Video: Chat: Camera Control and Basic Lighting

So by putting out as much black as possible, you're gonna punch that contrast back in and you're gonna be able to control the lighting by using your own low lights.
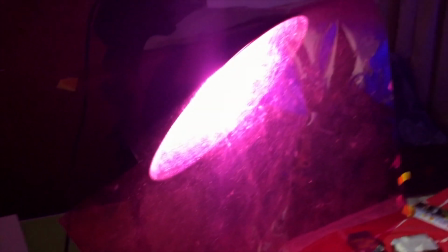[8:26]
So as you can see inside here, we only have one bulb, and we have put this pink gel filter on top of it. It is a leaf filter, and you can buy them in different packs. I have the really large one so that I could cut little pieces out of it.
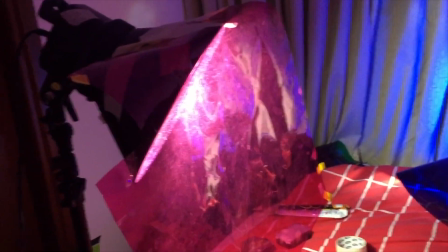[8:41]
Now when it comes to lighting, you always want a strong key light. So this will be our key light today.
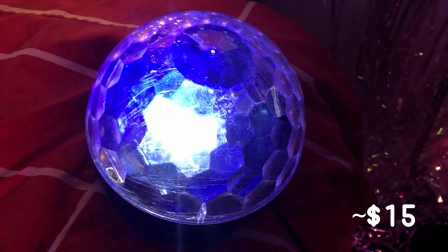[8:46]
And this is a little party light. I got it at China Mall, and I have popped on some fairy lights over here,
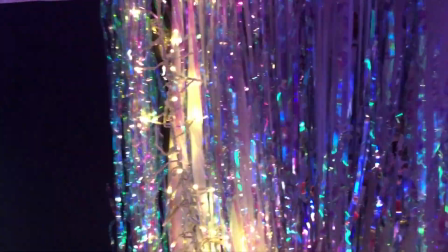[8:53]
and these were also a really great price, and I just threw them up there to add a bit more visual texture to the shot.
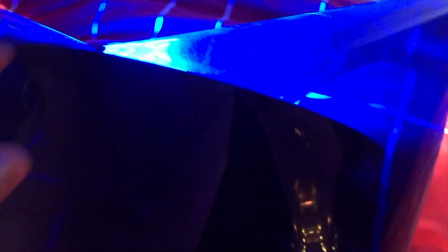[9:01]
And we have this light over here.
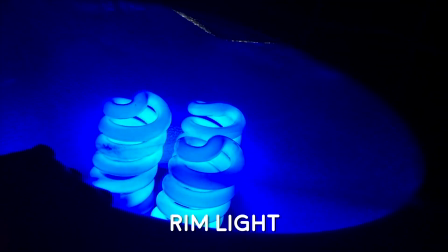[9:04]
It's got 3 bulbs in it because it is going to act as a rim light, and I have placed this dark blue filter on top of it.
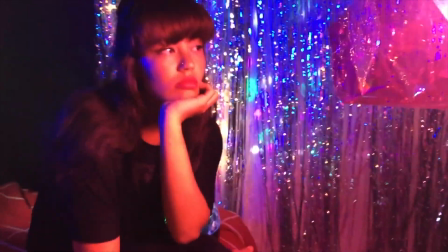[9:12]
So Imani has quite a bit of distance from the wall, and that little party light is hiding behind her.
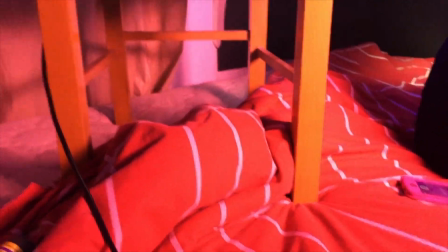[9:17]
And then I have this light over here up on a chair because we couldn't fit a stand on the bed, but a chair could.
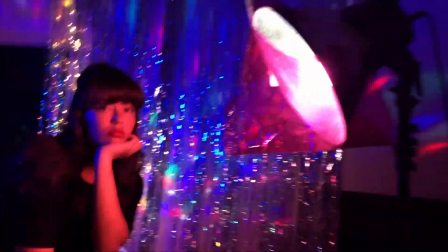[9:23]
And then here's the light over here. So this is what's going on at the moment.
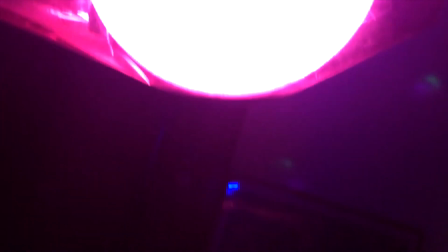[9:29]
And then this is how far I am with the camera. And then so basically I just zoom in and I just focus on her.
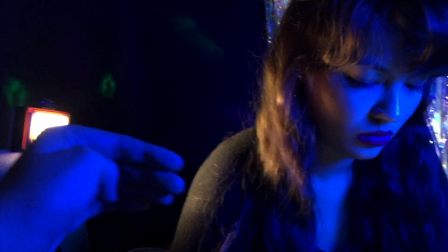[9:37]
So we have put this little light over here over her shoulder so that we bring her shoulder back in,
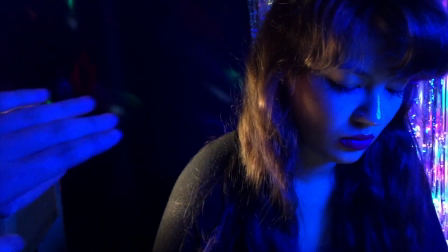[9:43]
since it was now blending into the background and just making everything black.
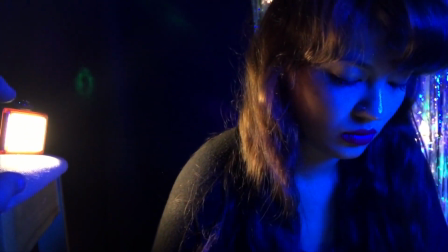[9:47]
Her hair had disappeared, but by putting in this little light over here, we have brought her hair back, we brought her shoulder back.
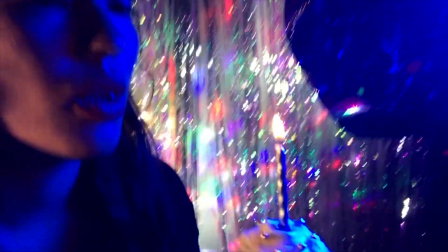[9:53]
So we have lit the candle, and to get any smoke to show up in a shot, you always need to put your light source a little bit behind the smoke so that it'll show up.
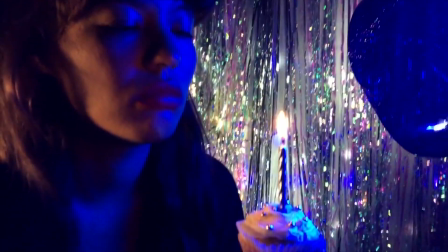[10:02]
If you have your light source pointing at where the smoke will be coming out of, or the seam, it won't show up at all.
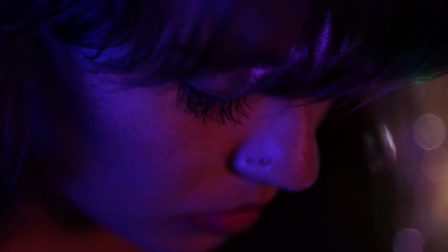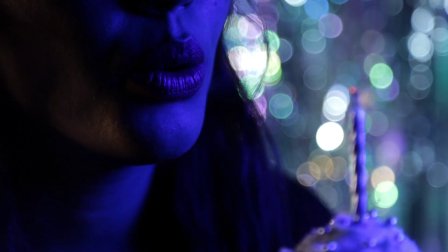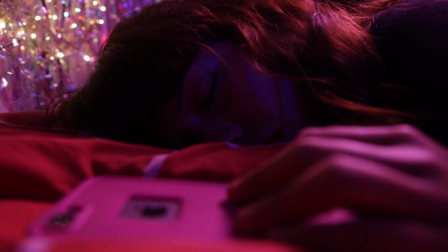So like, let's say if there was a scene that had a really big impact on you and you thought the visuals in it were stunning, rather than asking what camera they used, you should really be asking them how they achieved the lighting in that scene. Because there are people out there who have amazing cameras that are really, really expensive, but they have no clue how to light their scene, so it looks like a really crappy camera. You can have a really crappy camera, but as long as you know how to light something, no one will know that your camera was that old or that crappy. Alright, if you guys have any questions, please ask them in the comments down below. Feel free to request any sort of videos. Yeah, thank you so much for watching. Please don't forget to like and subscribe, and I'll see you guys soon. Bye!